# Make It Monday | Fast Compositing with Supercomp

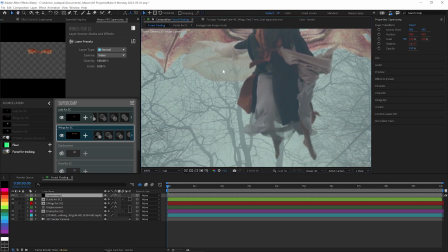Oh, and you know what, there's one thing I forgot to mention on her fabric here. You see, you can see through because it's got a nice transparency on it and Primatic keyed that out nicely. But look over, you can see her foot behind the fabric. There's kind of a blur to it. And we need this to blur out back here as well.
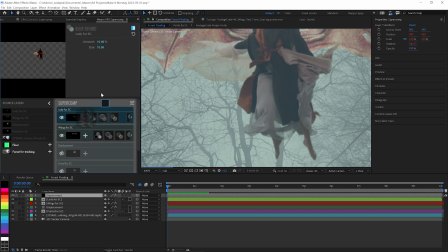So we'll say, hey, on the layer, lady layer, blur behind. And we'll crank that up quite a bit.
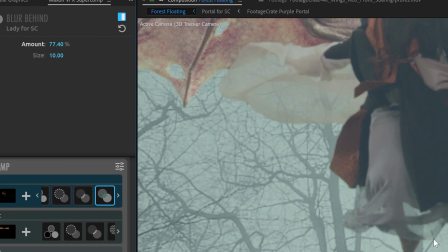And you'll see it just blurs all the footage that is behind the partial alpha there. So turn it off and on, off and on. And you'll see it just does a really good job of coming, giving that a little bit of blurriness to match what happens in real life.
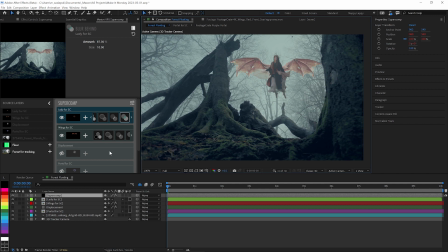We've got her and her wings sitting in the scene a lot more like they belong. And let's add this portal in here. Color correction. And I'm just gonna match background where it is to kind of knock that portal back into the background.
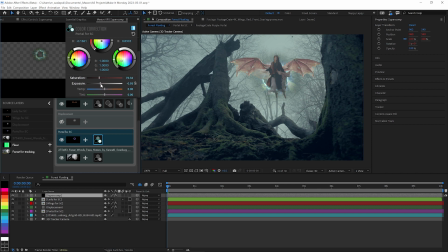I'm going to darken it up some and lose some of the saturation as well. I want to add a little touch of glow to it. So we're going to add some optical glow, crank the amount way down, and the size way up. Less. To kind of have it help it feel like it's got a little more light to it.
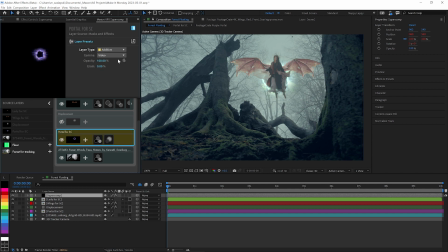Now I could set this layer to be like an additive mode. You know what, that works. I'm just going to knock the opacity down just a bit on there.
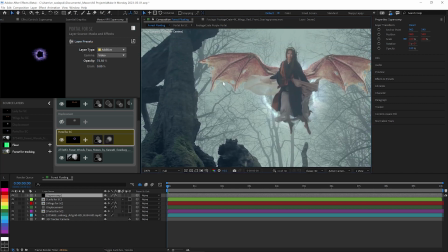And again, all those layer effects are working together. So if I crank this optical glow amount up, you'll see that it blurs back behind this partial transparency, just like it should. So it's real bright here, dimmed out back behind there. Lovely. Everything's working together very nicely.
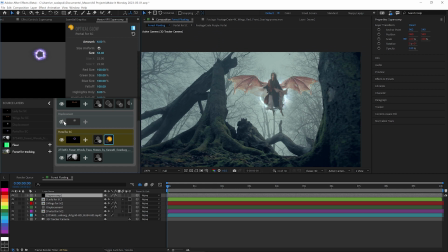Supercomp is great. Now, I want to have a little bit of displacement here to help set that in. So I'm going to set this to be an adjustment layer. I'm going to apply the displacement effect to it. Color correction, heat blur, displacement all work nicely to give you localized control over different things.
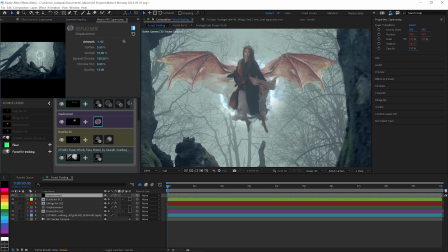I'm just going to use displacement. I want to pull it in just a touch to make it feel like it's kind of warping out of there. Yeah, there we go. Kind of make everything feel like it's warping into it. And we'll take a softness down.
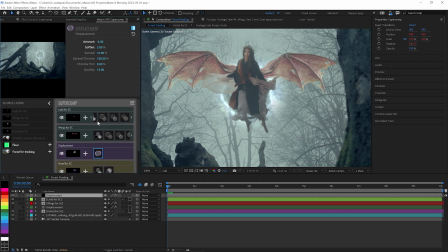There we go. So we just got that little bit of warpy displacement back there. Now don't sleep on the ability to use magic bullet looks to really help sell a composite.
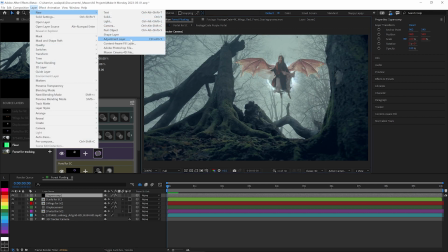So I'm going to make a new adjustment layer. I'm going to apply magic bullet looks to it.
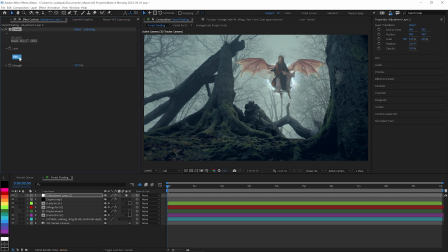Now magic bullet looks, I use all the time on my CG stuff to make it feel like it was shot on an actual camera.
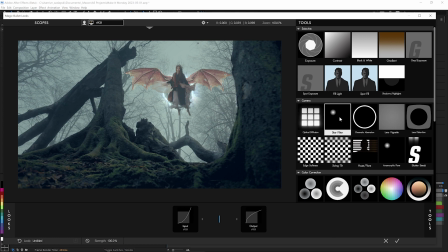And I'm going to just really quickly click on tools to make them stick out here. I'm going to just throw in a bunch of tools that I tend to use on making a composite.
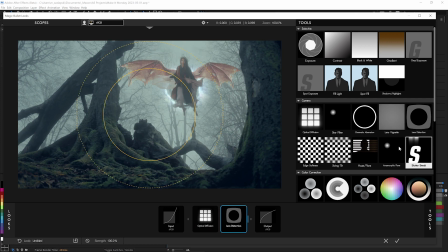So some optical diffusion, some lens distortion, and maybe some mojo, some clarity,
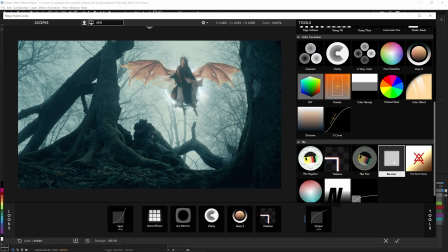and always a halation and renoiser to make it look like it was shot on film.
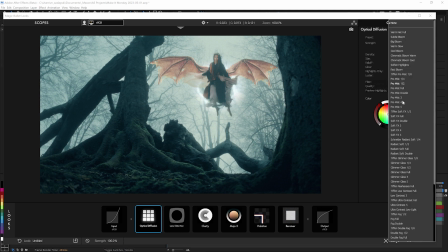So optical diffusion has a bunch of settings based on real world lens filters here, and I'm gonna just do pro mist a quarter.
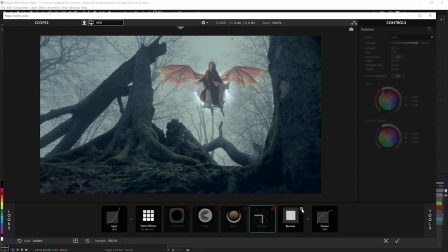Let me turn all the rest of these effects off. So you're just seeing, you know, before and after. Just get a little bit of haze and add it into the scene over everything to help just sell the effect more.
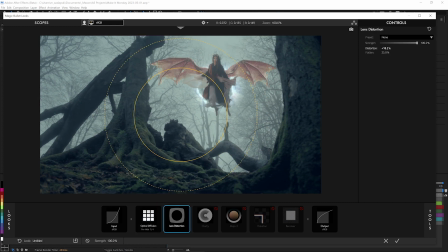So lens distortion, this is a kind of a wide angle lens it was shot with.
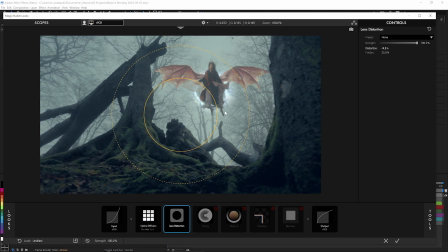And I want to help add just a little bit more distortion to it so that when she and everything else here passes through that lens distortion, it'll really all feel like it's all part of the same scene. Some clarity in here to bring back some of the detail that may have gotten covered up by the diffusion.
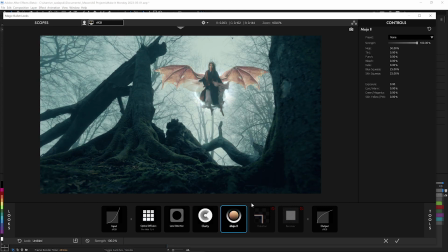I'll add a little bit of mojo on top of everything.
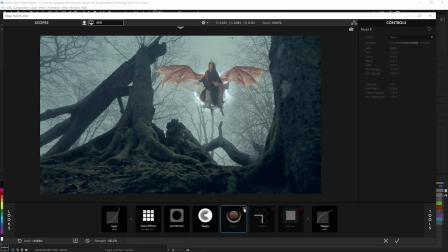Just to kind of help give it just a little touch before, after, just a little touch of kind of blockbuster punched up.
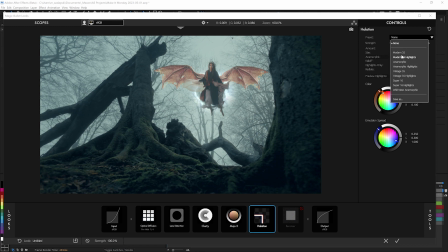Halation, I like to use some of the presets like Modern 35. Halation is a beautiful effect that happens in actual film, and some renoiser while using some Modern 35 as well.
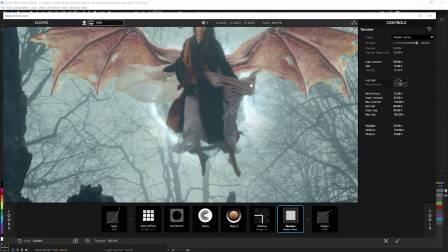Renoiser rebuilds your image out of film grain. It's a very realistic film grain simulation.
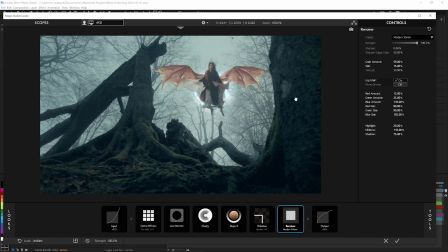So before and after just gets that subtle bit of grain to really help go over everything to make it all feel like it's shot on the same piece of film.
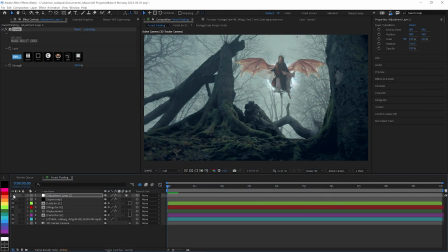So before magic bullet looks and after. So there you go.